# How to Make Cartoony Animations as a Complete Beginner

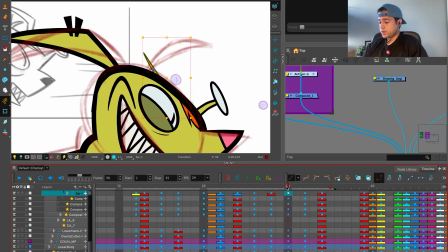(54:01)
Then it goes all the way, so I'm going to copy and paste this one, flip it,
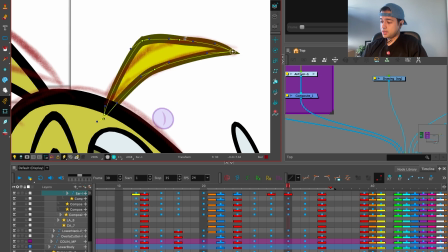(54:06)
reduce the amount of bend that this ear have, somewhere around there.
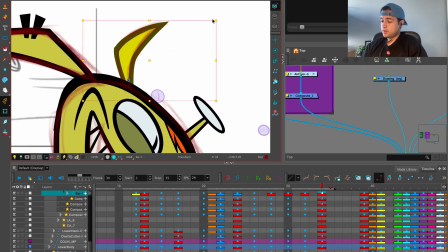(54:18)
And then copy and paste this one here, and slow in towards that pose.
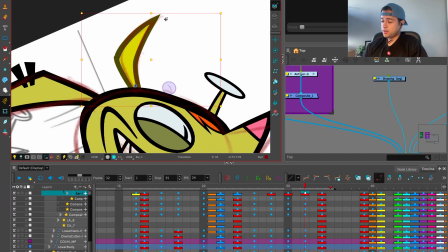(54:26)
Maybe I can stretch this a little bit more to create an arc. I'm looking at the dot here at the corner of this ear to create that round movement there.
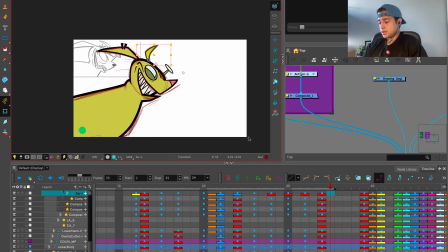(54:37)
Cool. So it's like tan tan, tan tan.
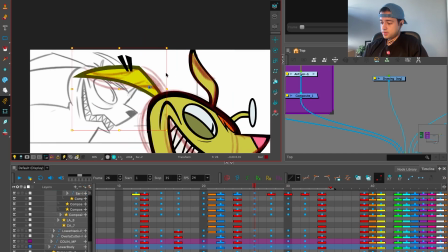(54:43)
And then on the other ear, same thing, just following what I did on the rough pass. And every time that I'm working on, I press G. That's my shortcut to go inside of the timeline here and see these frames.
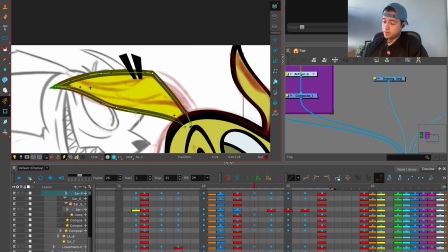(54:55)
And I'm working on each one of these pieces individually. I think the normal shortcut of Toon Boom is O, but I have my own shortcut, so
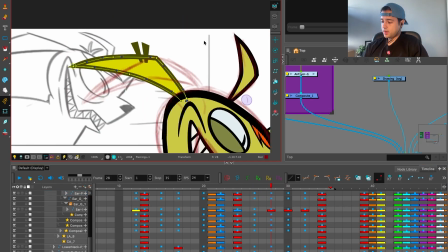(55:13)
so I work faster. I'm going to grab all of this here again.
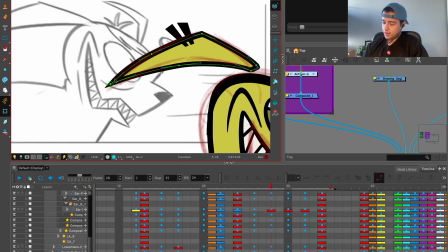(55:24)
It's going to boom, go down here to key.
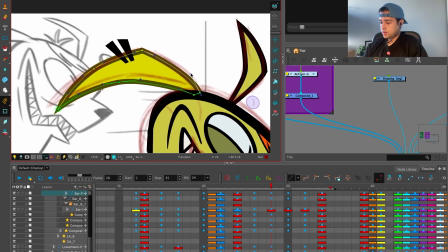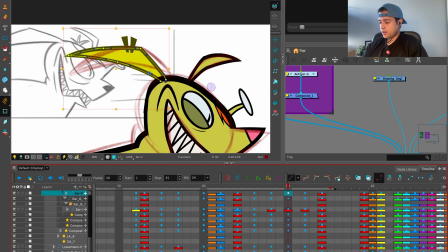(55:37)
So we have boom, and then I can allow Toon Boom to give me the in-betweens between these two.
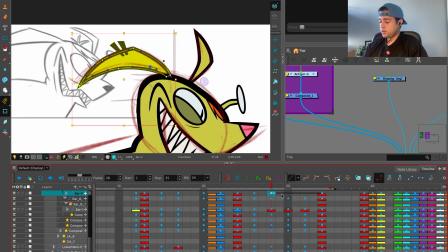(55:46)
Yes, like a slow in here, slow out here. Then cut, cut, cut. Good. Something that I want to fix is how the base is moving.
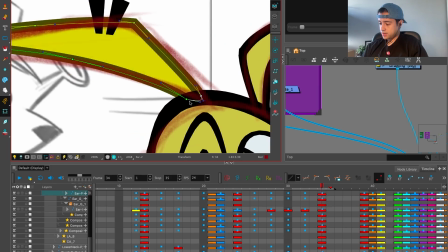(56:02)
So if this is the final position of the base here, I want this to move that way.
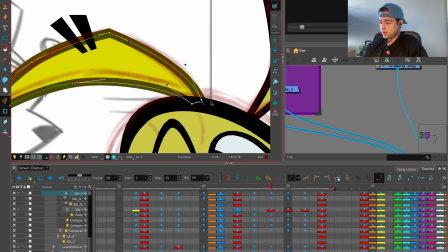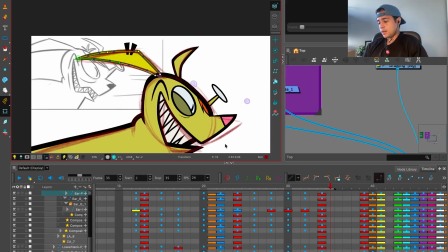(56:13)
So it doesn't feel like the part that is attached is moving with no sense.
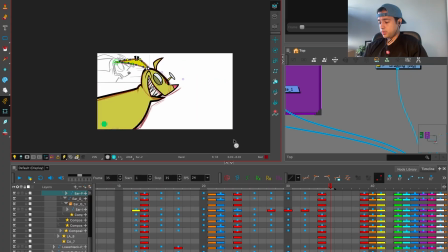(56:18)
Boom, boom. Look at that. Boom, boom. Haha, good.
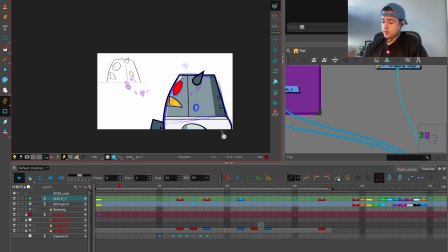(56:24)
I love that. And then that's animation. And then I enable the camera. Boom, boom, boom,
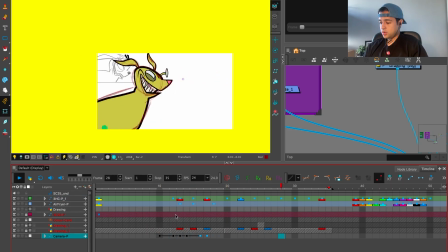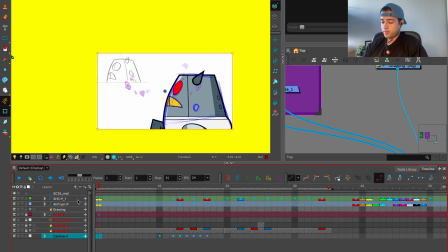(56:43)
boom, boom, boom. And then I disable the rough pass.
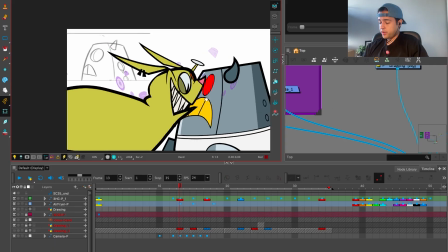(56:52)
There you go. And then I can go frame by frame fixing all this kind of weird stuff that is happening here.
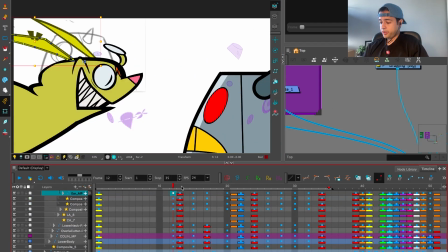(56:57)
For example, these ears, I flip it in here, so I'm going to just copy these ones here.
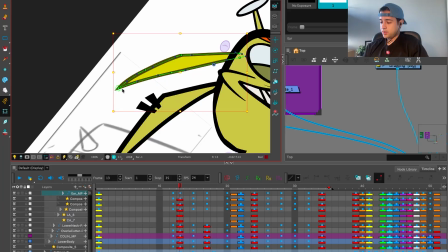(57:02)
Boom. So when we're seeing this, is these changes are super soft for the eye.
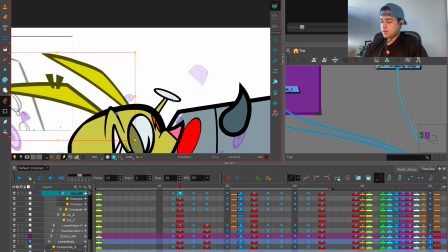(57:14)
Something like that. Here I can drag that eye too.
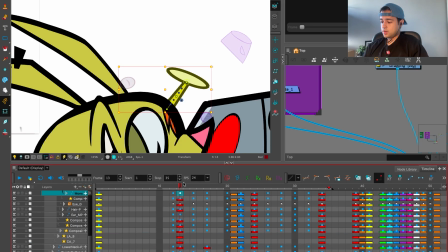(57:20)
So I'm going to copy and paste this one here.
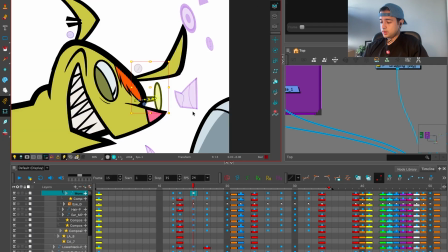(57:26)
And then here,
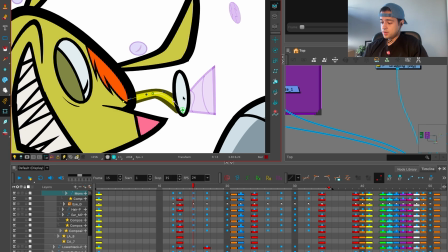(57:32)
this could be something like that. So here I'm working on those overlapping actions and all this weird stuff.
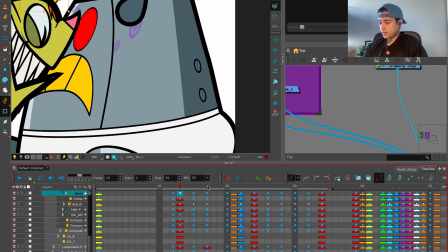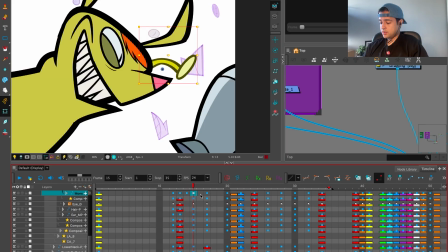(57:48)
Actually, I would like this eye to be here and this eye to be here. So look at what I did there.
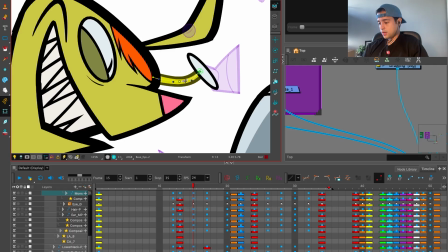(58:01)
So I stretch all of this like that.
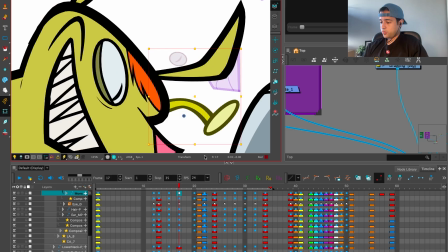(58:07)
Boom, boom, boom.